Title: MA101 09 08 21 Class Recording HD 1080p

And I'm going to argue that that's going to make it less interesting. This is much more interesting for us because it kind of compartmentalizes what's going on here. Also like that the window is up and it's a little bit blurry. So you can see that she's asking for help with her child and the window's up.
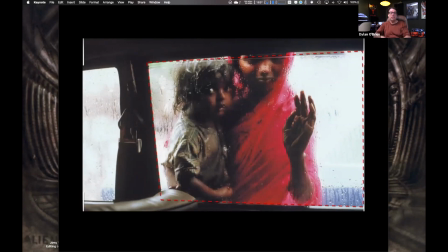3233s
What does that say? It's like the person inside the car isn't going to help. It's just, there's a separation between the two. So this frame within a frame can allow that to emphasize that emotional context of what's going on.
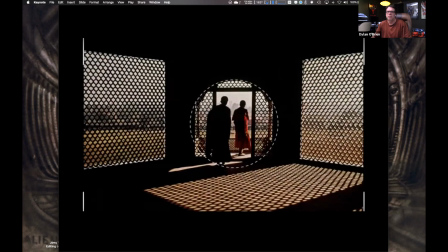3251s
Oh, look at this one. This one's nice too. Frame within a frame, right? Put them all here. They're not standing out here. They're not over here. Put them within this frame here. It makes it more powerful. Also, really nice contrast. Look at the side light coming in, the shadows here,
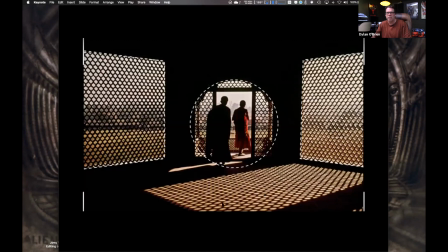3266s
creating all this no texture in here. And then we've got this broken pattern from the window or the opening here. Anything that you can add, the goal here is we're just trying to create images that are more compelling and more exciting and interesting for our audience.
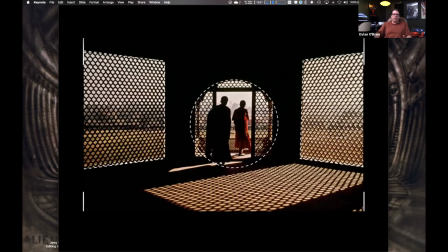3283s
Doesn't mean every image, every frame in your shot needs to, in your film needs to be perfect and compelling. But if you have enough of them that are compelling, then it's going to make it work better. It's going to make your audience more engaged.
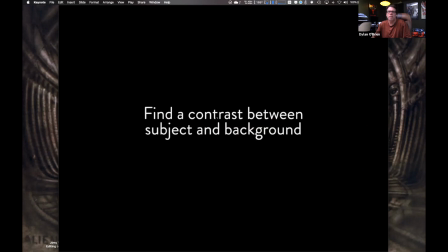3301s
Another big one, this is probably the biggest one in my opinion, is finding contrast between subject and background. So when we shoot with front lighting that's flat and boring,
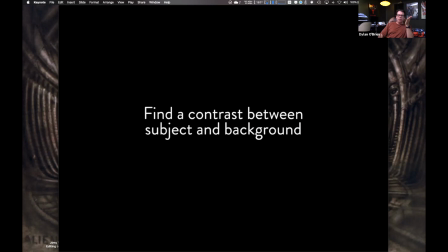3313s
everything's equally lit, there's no contrast between anything, and it becomes less interesting, less engaging for your audience.
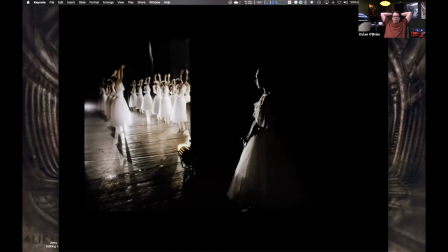3323s
So take a look at this shot. What's the subject here? Who's the subject? The ballerina who's behind stage. Why say the subject? Ooh, tough, right?
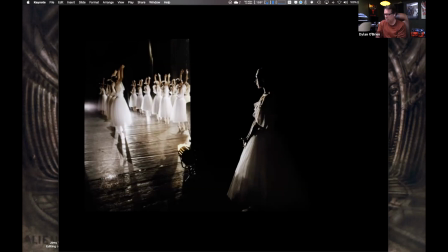3346s
Because of the contrast. Look at this.
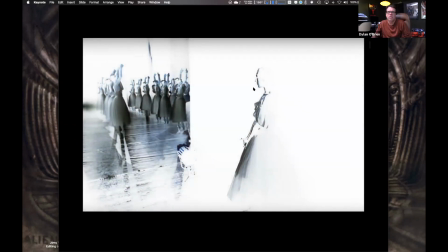3353s
I kind of inverted the contrast here. You can see how she's just defined by this.
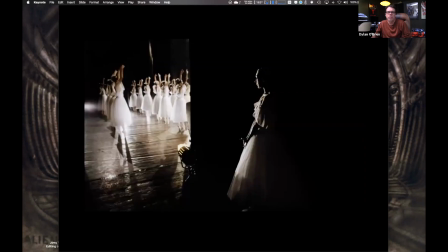3358s
Let me back it up one more time. This is also here, look, this is a frame within a frame, right? We've separated them from her. She's separated from them. So she's isolated. So she's outside of the group. So that means she must have some importance to her. Now I've wrapped her in blackness.
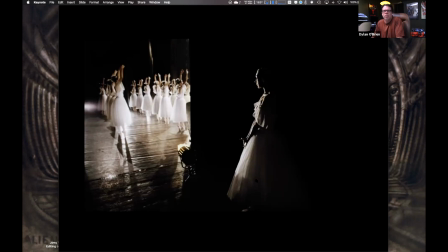3376s
So she really stands out. And what I really like about it is look at the lighting. Do we have to completely light her and still get this to be able to identify her? No. Look how nice it is. In fact, look at her. She blends into the background.
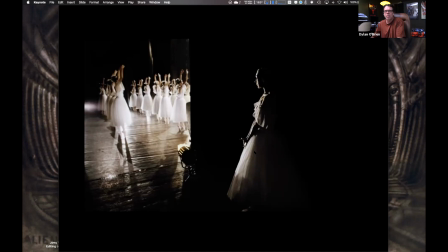3391s
Just this front lighting coming from here is hitting her up. And we're seeing this, and it's a much more powerful image. Imagine if this was lit. Imagine if there was a light in here and this was equally lit as there. It wouldn't be as impactful. It wouldn't be as compelling to us as an audience. So it's like she's in the darkness.
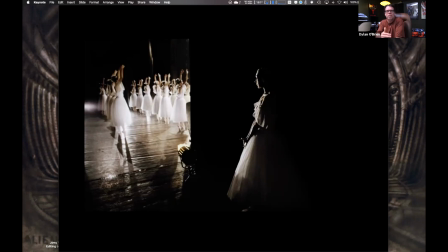3410s
She's in the sidelines looking out there, looking like she wants to be there, but not being allowed to participate, or whatever the narrative is in here. But the cinematography is contributing to that isolation. And by surrounding her with contrast, with blackness,
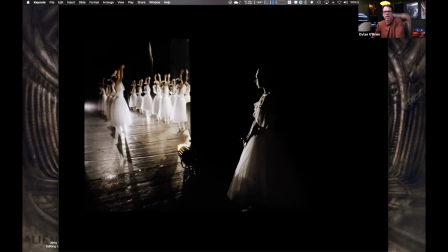3428s
it helps us separate her from here, where the rest of the ballerinas are.
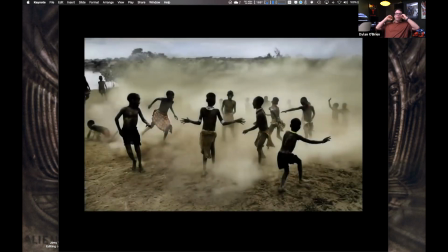3438s
So the opposite can happen too. Look at these kids playing. So the dust cloud that they're kicking up here is brighter, and they're actually darker.
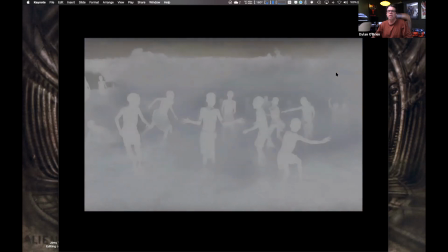3449s
But the same thing applies here. So take a look. If I invert it, they're still there.
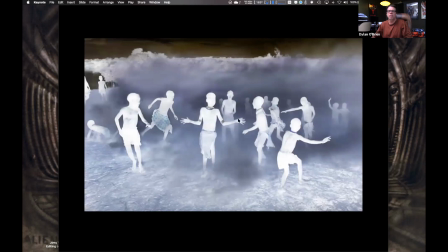3455s
Their subject, the foreground is separated from the background.
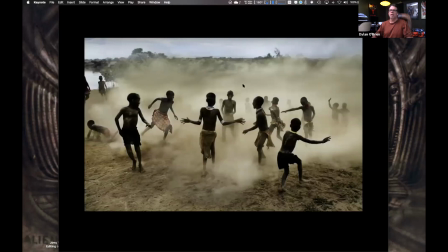3460s
So I don't necessarily have to make it the subject the brightest things in the frame. I can invert it.
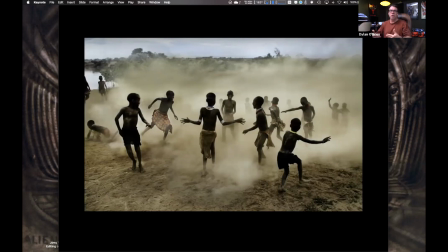3467s
I can have the environment brighter and my subject's darker, almost silhouette, and it still allows us to focus on them.
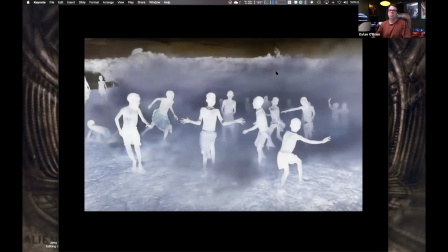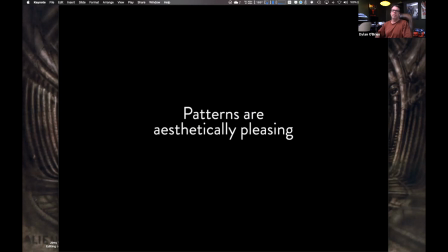3479s
The other thing too is patterns. Patterns can be aesthetically pleasing to us.
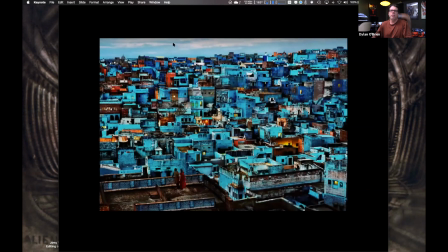3487s
So take a look at this. So why are patterns? Anybody know why patterns are interesting to us? Anybody ever lie down in their backyard and look up in the sky, and on an unusual LA day, you can actually see big puffy clouds?
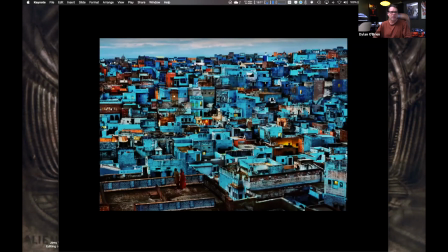3505s
Anybody ever stared at puffy clouds? What happens when you look at clouds? You look for a pattern or like a shape. Don't you see things? Don't you start seeing shapes, faces, animals, something in the clouds? Yeah.
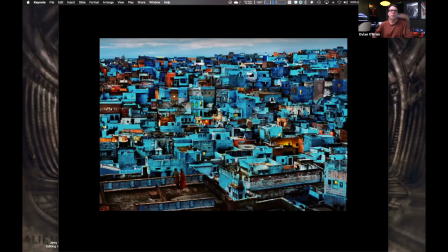3525s
Yeah, right. It just happens naturally. Same thing, astronomy, right? All the constellations up in the sky. Are those really, Zeus and all these other, heroes from the past? Or are they something that we put there in our brain?
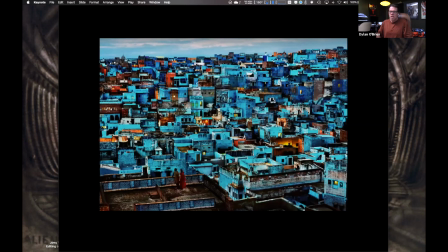3544s
So our brain is this machine, really, we're really super wired to identify patterns. Just like, have you ever been in a crowded party or at a bar or someplace with a ton of people, and someone comes in way in the back of the room and you look up and it takes you a millisecond to identify them,
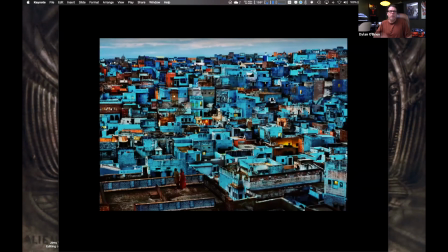3564s
right? You know who they are, because our brain is a super pattern processing machine. We can identify patterns like crazy. People love jigsaw puzzles, word, games, all this stuff, because it's about patterns.
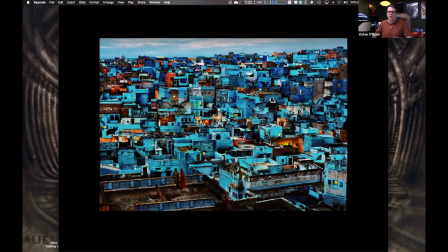3578s
It's how our brain works. We've been designed or evolved, or however you want to define it, to be identifying the patterns. So when we see things like this image here with all these patterns in there, it's compelling to us.
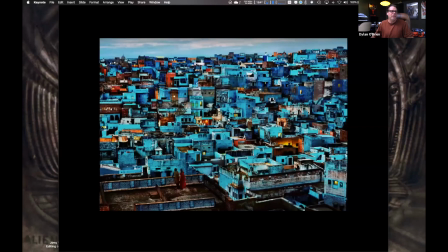3592s
We want to look for meaning and detail in there, even if there's nothing in there. It's just like looking up at the sky and clouds. So sometimes it's really cool to see. And so here, obviously, we got two people standing on a rooftop here. They're really what the story's about.
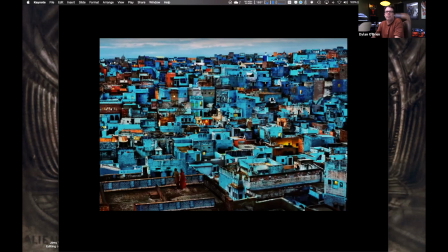3605s
But by having this whole town full of buildings here, the pattern makes it more compelling for us as an audience.
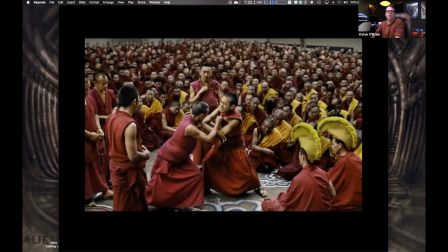3616s
Same thing's happening here. All this wrestling fighting match that's happening. We have all these people dressed the same. They technically become more of a bigger pattern. They're in focus, so we're more focused on them. And then obviously, if we're looking at the motion, they would be moving too. So the moving would be the priority, and then followed by the focus.
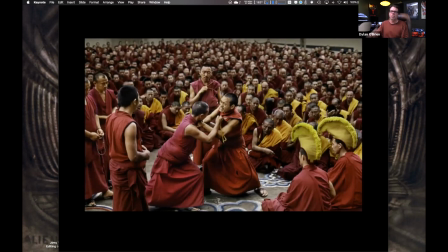3636s
But patterns are really cool to use. And when you watch movies, you'll see a lot of times there'll be some shots will have patterns in them.
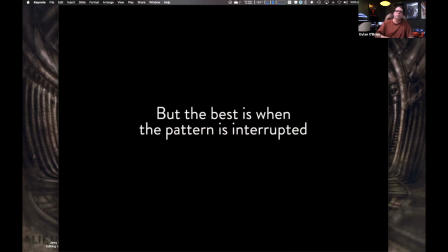3646s
But what's a cool thing too is when you break the pattern up.
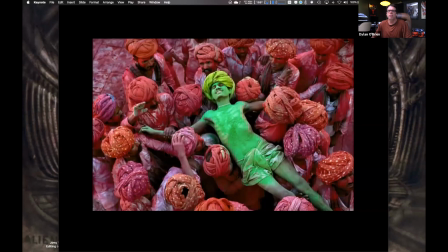3653s
So look at this. Everybody's dressed up in red with the red dye. This guy's in green. So our eye is going to go to where the pattern's broken up.
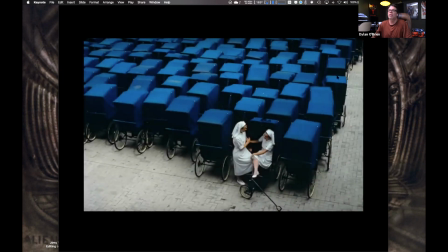3666s
Same thing here. Look at all the little carriages here, baby carriages. Then the two nuns here break the pattern up. So they suddenly become, this is even more powerful than the other shots of just patterns.
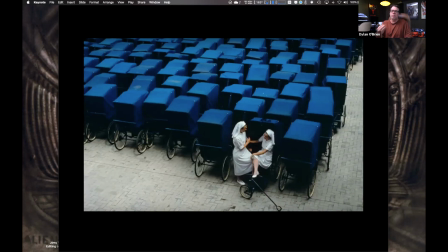3682s
Here, we get something separated from the pattern that becomes more priority on those subjects. So the nurses, for example, here. So patterns can be a cool visual way to engage your audience, but then you can break the pattern and make that the subject of whatever you're shooting.
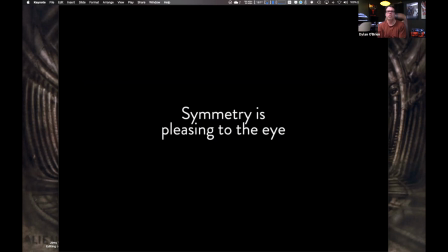3706s
Okay, and then so symmetry. So I was talking about the rules of third, right?